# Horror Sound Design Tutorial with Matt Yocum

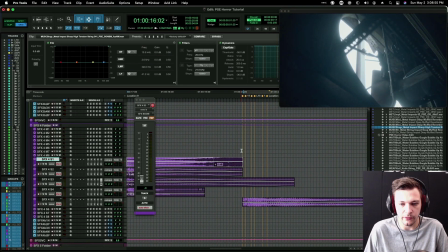2752s
What I'm gonna do is I'm gonna have that lead up to our first cut here, and actually, just to keep in good practice, I'm gonna move this down to another predub, because as a mixer,
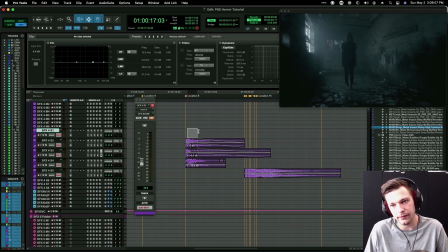2765s
I would wanna have control over this hit versus this rise. I wouldn't want them glued together, so I'm gonna do this on its own predub.
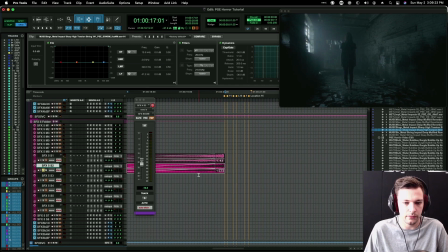2780s
Okay, that's gonna create some of that tension rise there for us. I'm debating, let's see. Let's go to X for Records.
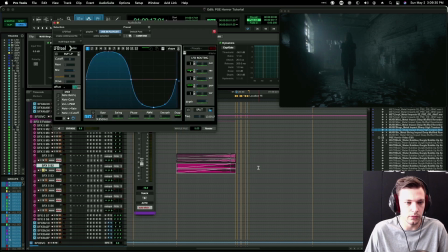2793s
They've got a great tool called LFO tool. I'm gonna apply, this is a preset I've already got set up where it defaults to a sine wave, and I'm just setting the hertz to what I want.
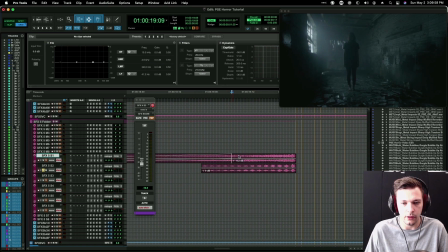2815s
Maybe what we do is we start with the normal rise, and then we actually fade into the LFO rise here.
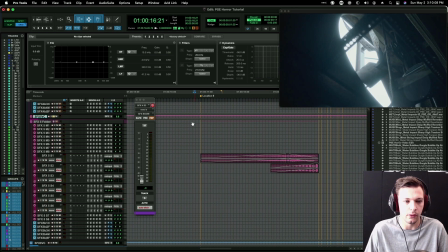2825s
Let's see how this sounds together. I'm gonna solo this predub so we can hear just these elements.
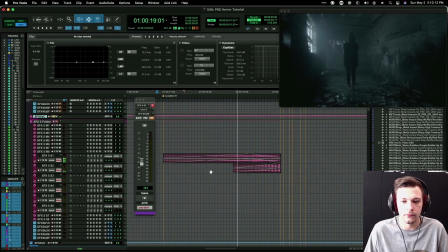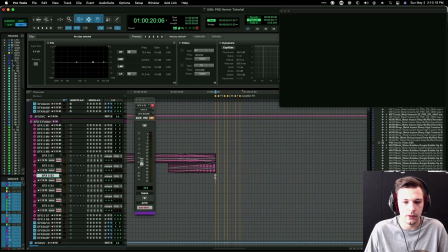2835s
That's pretty fun. Now let's see. Because right now, so these elements up here are just sort of washing over.
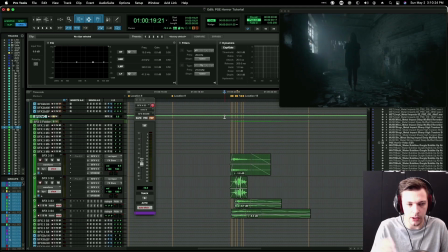2843s
They're not really staccato the way the cuts are. And I think I'm going to create something down here to emphasize those little hits.
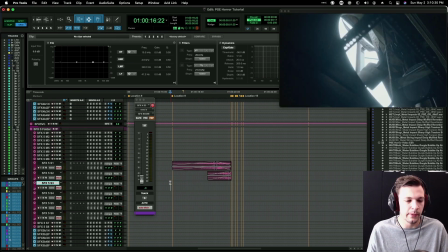2854s
So we get something more rhythmic out of it.
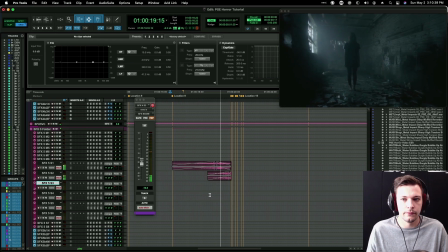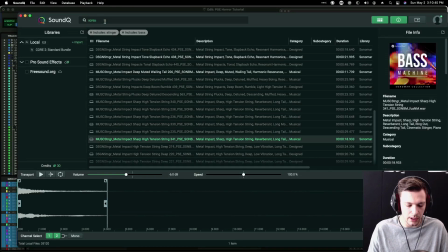2862s
Okay, let's do, I'm going to type in screen. Do we want this now or later?
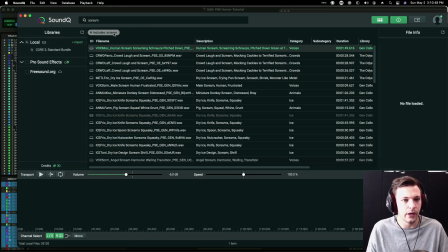2868s
Let's just try it now.
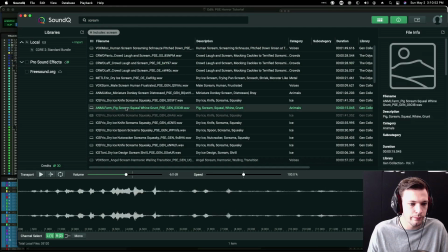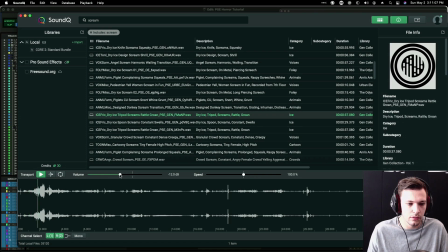Those are fun.
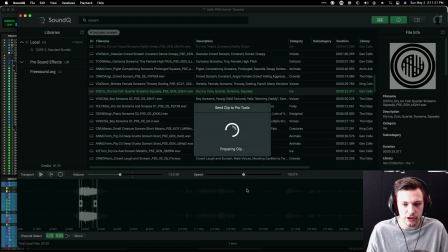2884s
So this dry ice, I'm going to cut up into little, like little staccato things.
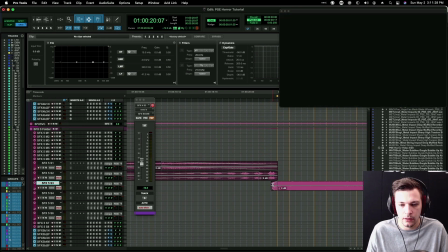2891s
I'm going to have it hit just on the black. I'll make this fade really short. That's extremely short, but very short. Oops.
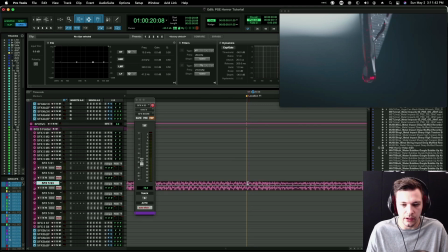2906s
I didn't, I meant to hit Command E there. I just hit regular E, so it zoomed in. Command E will be your shortcut. I use that like a million, it's just muscle memory.
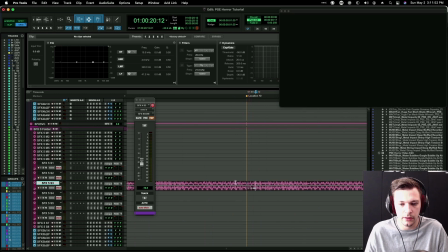2917s
Command E creates a cut wherever your cursor is.
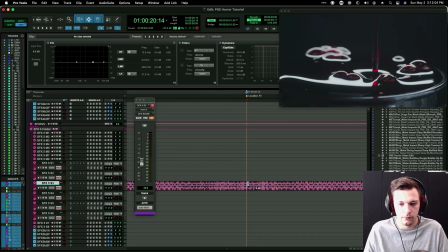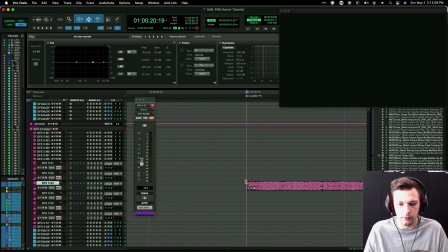2927s
And one more time we cut to black. So little mini fade there. So on their own. So that's just gonna help punctuate those in between moments.
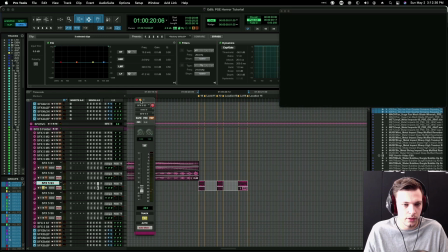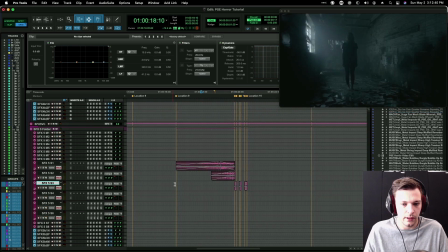2951s
See how that sounds. I may need
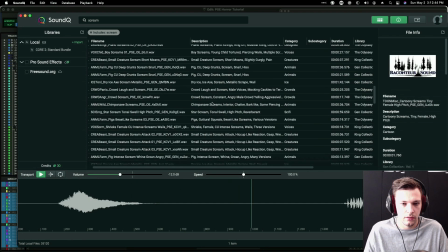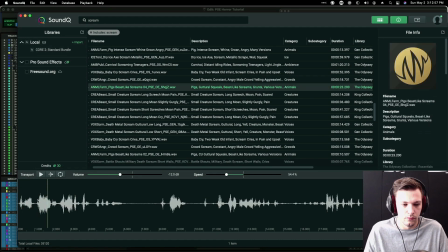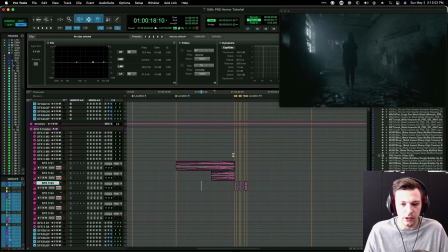2964s
kind of like the idea actually of putting in something that's a little creaturey sounding in here
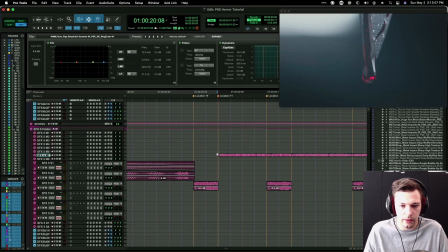2970s
and alternating that with, let's just try this.
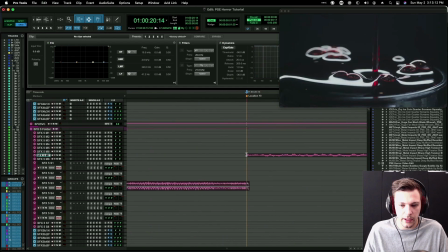2975s
You know, that's, I mean, I think I've said this already, but again,
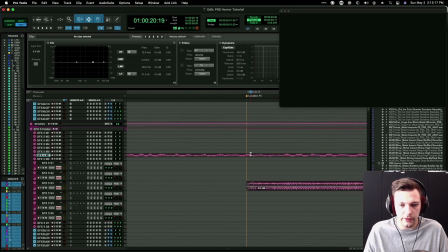2980s
like this horror stuff, there isn't a rule book really.
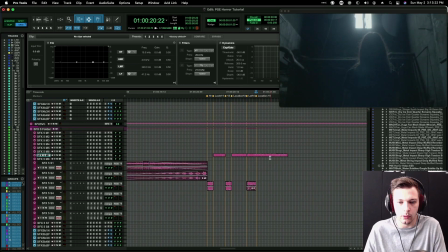2984s
I mean, there's certainly tropes that people have explored over and over again with horror,
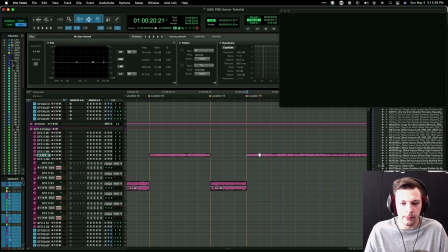2990s
but a lot of it is just experimentation and just trying new things.